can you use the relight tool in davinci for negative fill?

In a lot of my shoots recently, I've been lacking negative fill, which is basically black fabric that blocks out any reflection that's coming from the environment that you're shooting in, any light reflection. And the benefit of negative fill is that it creates contrast that is like naturally in the image. So boosting the contrast is one thing. When you build in contrast, it actually in your lighting, you're gonna get an overall more cinematic image. So I think the relight tool in DaVinci can be super powerful. And I've seen a lot of people use it to add more light to their work. But I think there's a way we can use it to take away light as well.
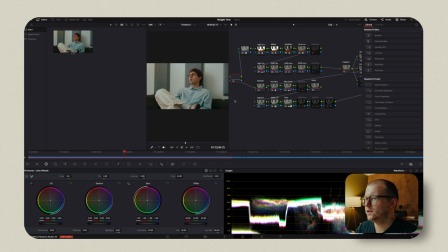(0:37)
So the way to use the relight tool is a tad clunky, but overall it works. We've got our Film Unlimited look right over here. That's great. But we're gonna need to detach this LUT here and
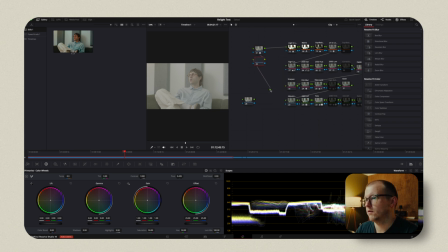(0:53)
then add a serial before this one and then run this right into there. Then we're gonna grab this and run it back in there as well. To this node, we will add the relight effect. And this is only available if you're using the studio version of Resolve, so be warned.
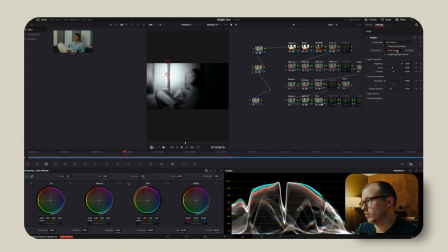(1:11)
But what this gives us, as you can see, is a directional point source or spotlight, and those changed based on what you do here.
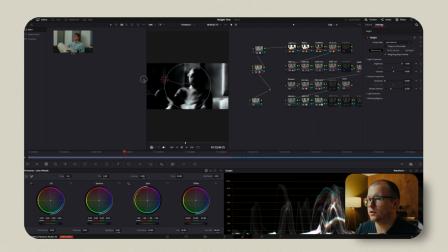(1:20)
Now, I think the directional is where we're gonna land.
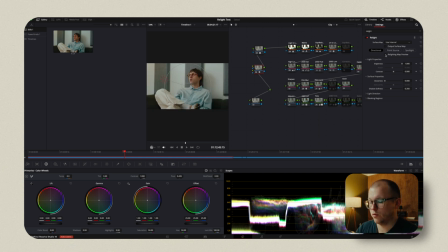(1:22)
You can turn off and on the relight map preview, or you can shift H. Well, kind of. But the thing is, right now, if we do this, it will affect the whole image, which a lot of times will actually help.
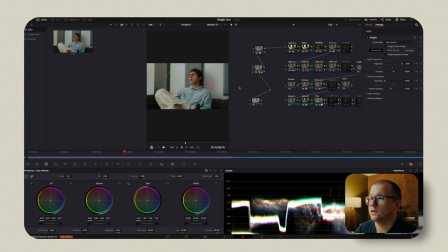(1:38)
So I'm gonna pull the shadows down. What I wanted on the day was negative fill on this right side here. So if we pull the lift down here, then you start to see those shadows kind of come in. And if we toggle that off and on, you're gonna get those deeper shadows.
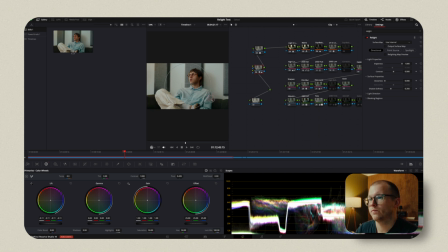(1:55)
And because we're using this directional source, we can really hone in like, okay, where is that negative fill? Now, I will say, this has the possibility to be too much. And what I also don't like about it is that, as you can see over here, it is affecting that side of the couch,
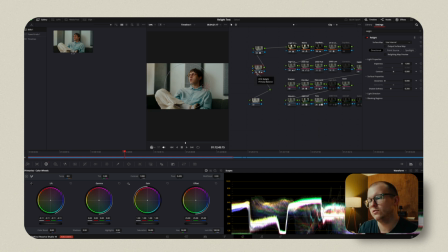(2:13)
which wouldn't be realistic to actual negative fill. So if we add a little deal here, a little mask, a window, soften that up, and then we bring it over to this side, then suddenly we have
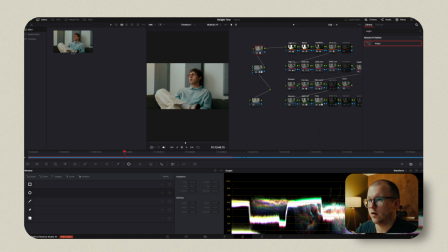(2:32)
the negative fill hitting our subject right here. We're deepening those shadows. This is what it looked like before. This is what it looks like after. There's so much more contrast in this image, and we didn't use any negative fill in the first place. I think this is crazy.
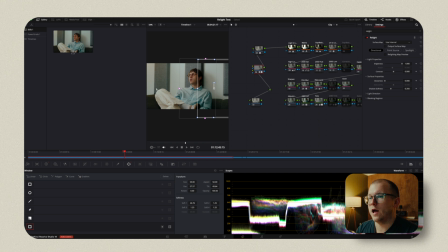(2:49)
And because you're using that softened power window here, you're not getting, it's not affecting this other side of the image, which wouldn't be realistic. A couple of things you need to know using the relight tool: you've got this brightness, which is basically just like an intensity. You've got contrast, which, as you can see here, that's what it's doing.
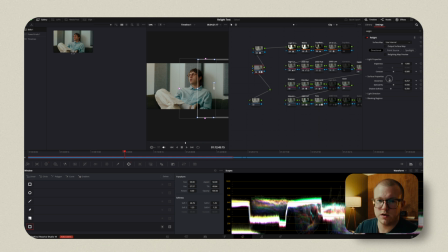(3:06)
You have a glossiness, which I think that would come more in on if you're actually adding light, but you don't see the effect as much when you're not adding light. And then you have shadow softness. And I really like shadow softness because you can really hone in like how much, I guess, blur and softness there is with these shadows.
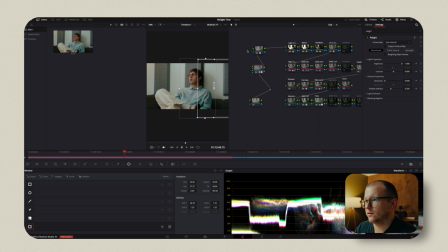(3:26)
So I'm just keeping it all stock though, because I think I like how it looks. But I'm sure you're wondering why we have this little node here.
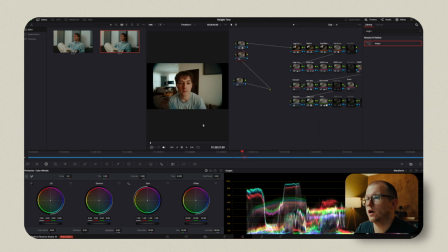(3:32)
Well, I'll show you. So if we go to this shot, we can see we have that node as well. And Steven kind of leans up and is talking to the camera. Again, lots of drone footage, but all of these shots, I'm running around with a camera and very little, if any, lighting.
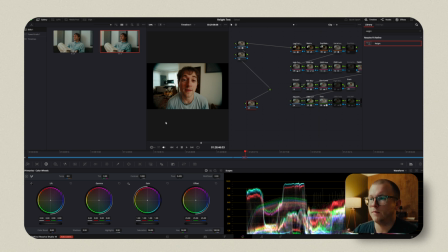(3:50)
And so I'm not taking the time to set up negative fill. So let's add some in post. As you can see, what's happening is it's affecting this little section here behind Steven. So to remedy that, we're gonna add the depth map. There's probably a ton of different ways you could do this.